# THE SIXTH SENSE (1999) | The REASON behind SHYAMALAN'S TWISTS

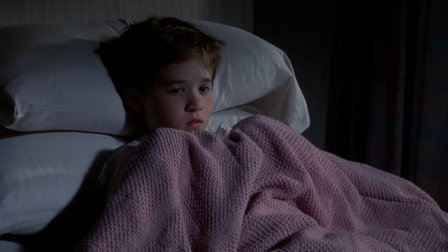(3:58)
This tracking shot tells us two important things: that these characters will be closer than ever, and that,
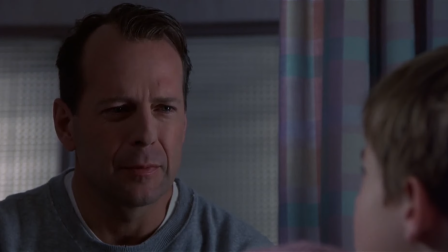(4:06)
ironically, as Cole is able to see them, the dead people are also capable of seeing Cole.
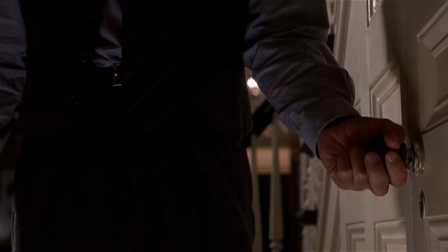(4:11)
The final revelation, the twist ending, is so powerful, in part due to the introduction of this sort of middle twist.
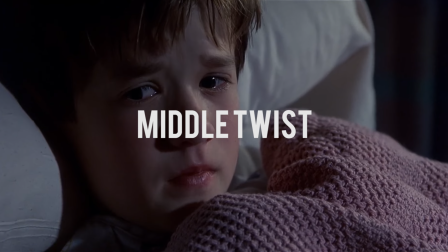(4:18)
When Cole confesses to Malcolm, and to us, the viewers, the film is dramatically changed.
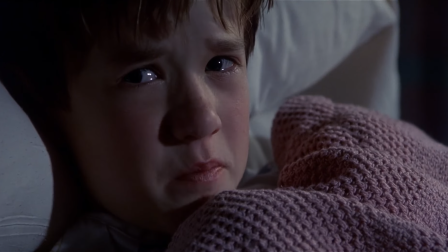(4:24)
Up to that point, we didn't see any dead people. We are unaware of what Cole is capable of seeing.
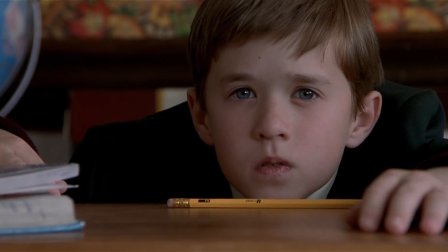(4:31)
Also up to that point, the film makes use of an interesting ambiguity. Cole could be suffering from a psychiatric disorder.
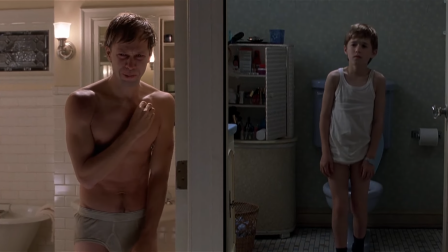(4:38)
After this revelation, after this twist in the tale, the audience is invested in the story even more.
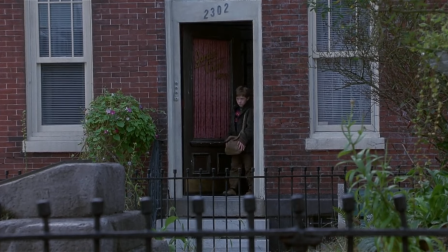(4:44)
We now know something else about that world and its characters.
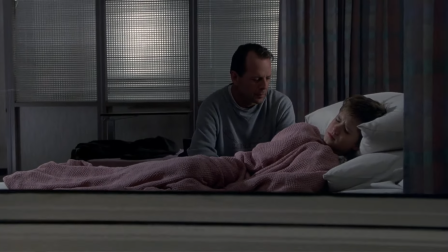(4:48)
Additionally, we now know Cole better, and, as soon as we reach the climax, we will also know Malcolm a little better.
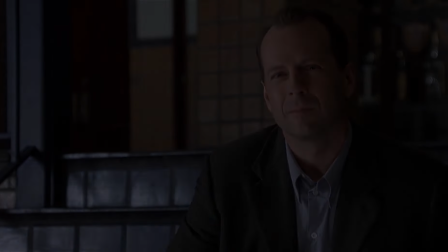(4:56)
The last technique we'd like to address is the use of the color red in the film.
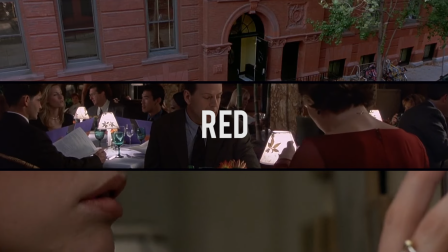(5:01)
At first, this color is used as a barrier between the world of the living and the world of the dead.
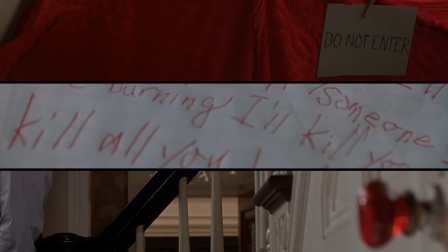(5:07)
Everywhere we look, we see red.
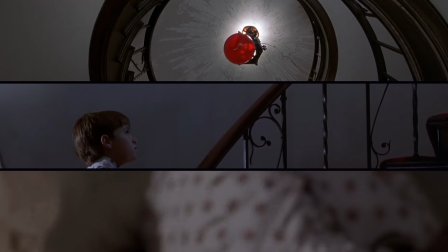(5:09)
This color reminds us of the constant separation between these worlds, of the gigantic distance that exists between them.
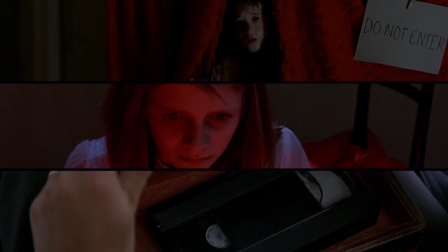(5:17)
The use of red is very noticeable. However, what seems evident and repetitive again is changed.
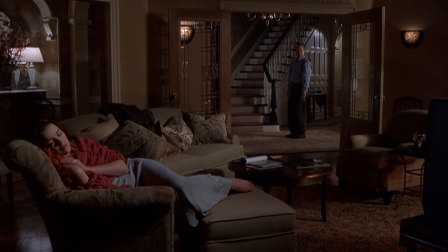(5:26)
In a scene near the end, when Malcolm and his wife finally communicate, Shyamalan makes use of a subtlety.
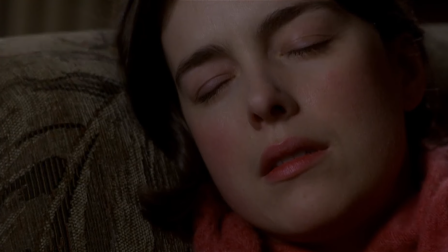(5:33)
Both her cheeks and lips are painted red. She's not cold anymore, as she was before.
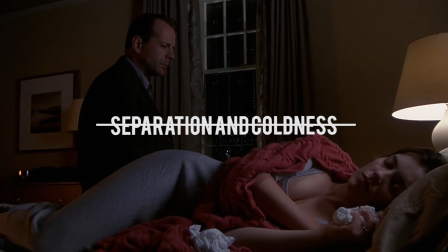(5:39)
Here, the use of that color is changed, no longer symbolizing separation and coldness, but starting to represent union and warmth.
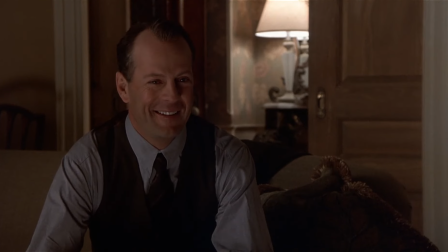(5:49)
Okay, to sum up, the twists present in The Sixth Sense aren't just the surprises.
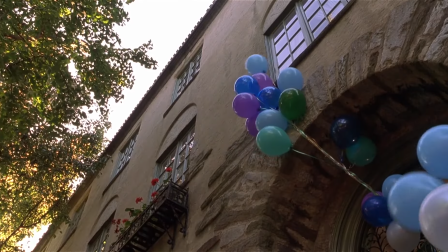(5:54)
The twists are also the change, the additions and suppressions which make the film interesting and enables it to move forward.
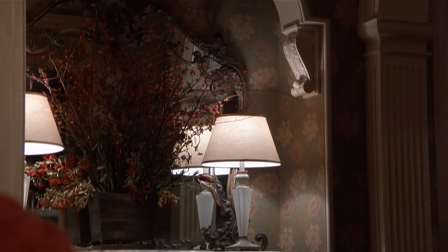(6:01)
The greatest quality of The Sixth Sense is that the use of twists is also present in the filmmaking techniques.
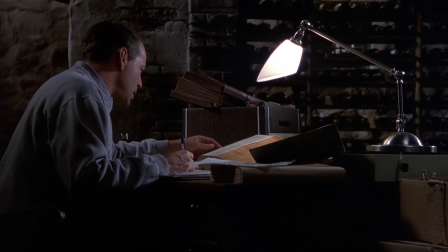(6:07)
As we mentioned before, the way these techniques change follows a change in the overall story.
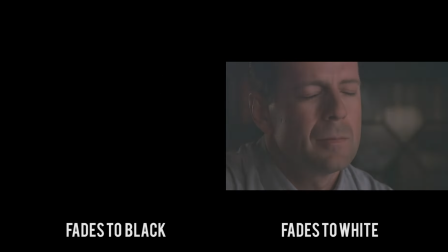(6:12)
The transition from fades to black to a fade to white follows the theme of darkness versus light.
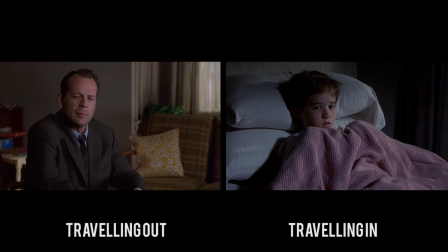(6:18)
The change in the tracking shots and movement of the characters emphasizes their relationships and own nature.
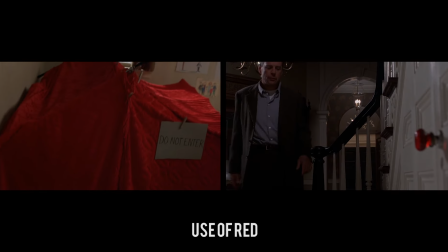(6:25)
And the use of the color red, which begins as the representation of an obstacle, ends up symbolizing the opposite, the everlasting union.
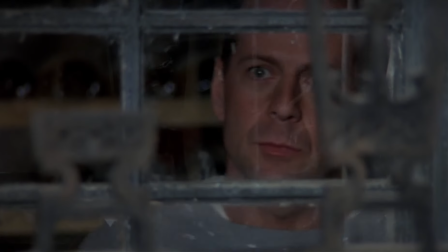(6:34)
Editing, makeup, acting, color serve the purpose of the story,
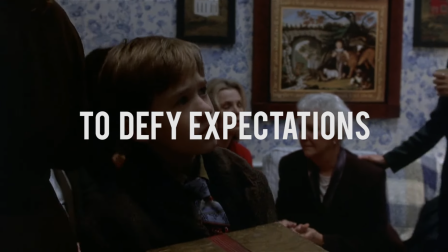(6:39)
to defy expectations, to constantly change the story around to new and exciting territories.
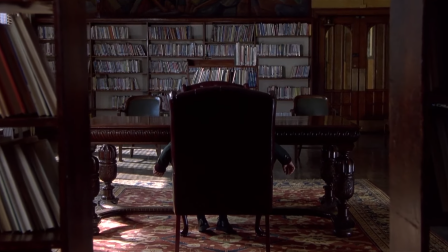(6:44)
To defy expectations. That's the motto and trademark of Shyamalan cinema.
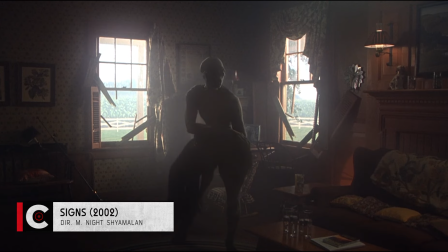(6:49)
He introduced us to terrifying aliens only to beat them by using water.
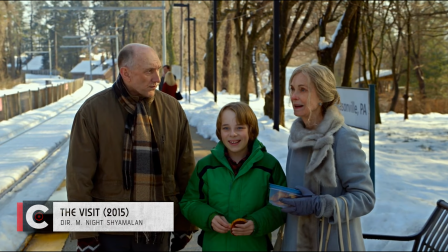(6:54)
He directed a fake documentary in which a story about parents and grandparents takes a turn to the macabre.
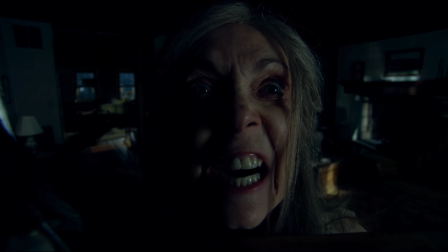(7:01)
He has created a sort of superhero crossover,
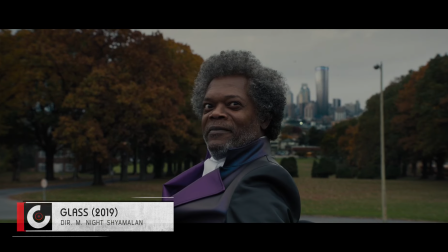(7:04)
a film that teases the viewer with a big and spectacular final confrontation between the good guys and the bad guys,
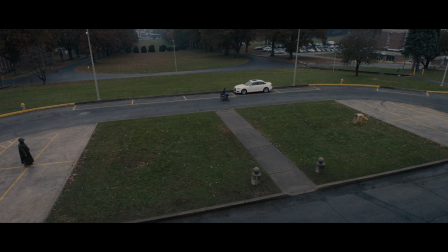(7:10)
but ends in the least spectacular place imaginable, a parking lot.
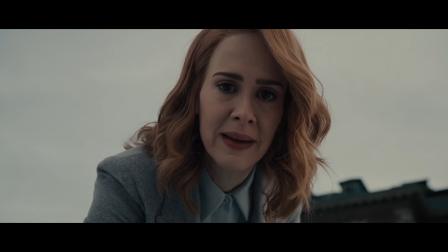(7:15)
And the supposed distinction between heroes and villains isn't quite as it seems.
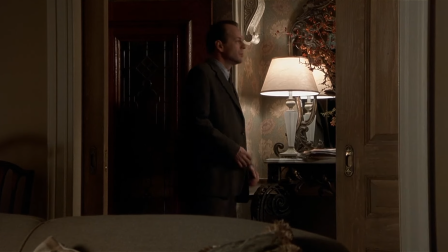(7:19)
As can be seen in The Sixth Sense, and in all his films, in Shyamalan's pictures we shouldn't take anything for granted,
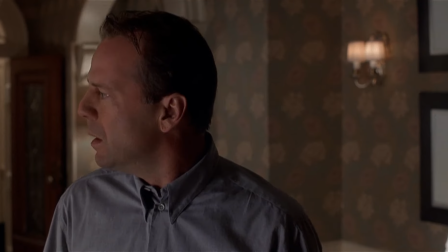(7:26)
as even the tiniest element might get twisted. That's all for now.
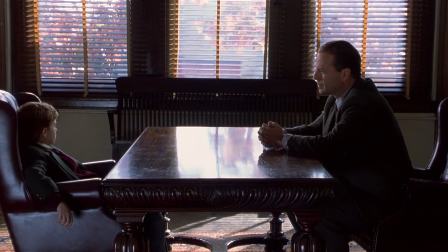(7:32)
Thanks for watching, and see you next week on See Cinema. If you like the video, please comment, like and subscribe.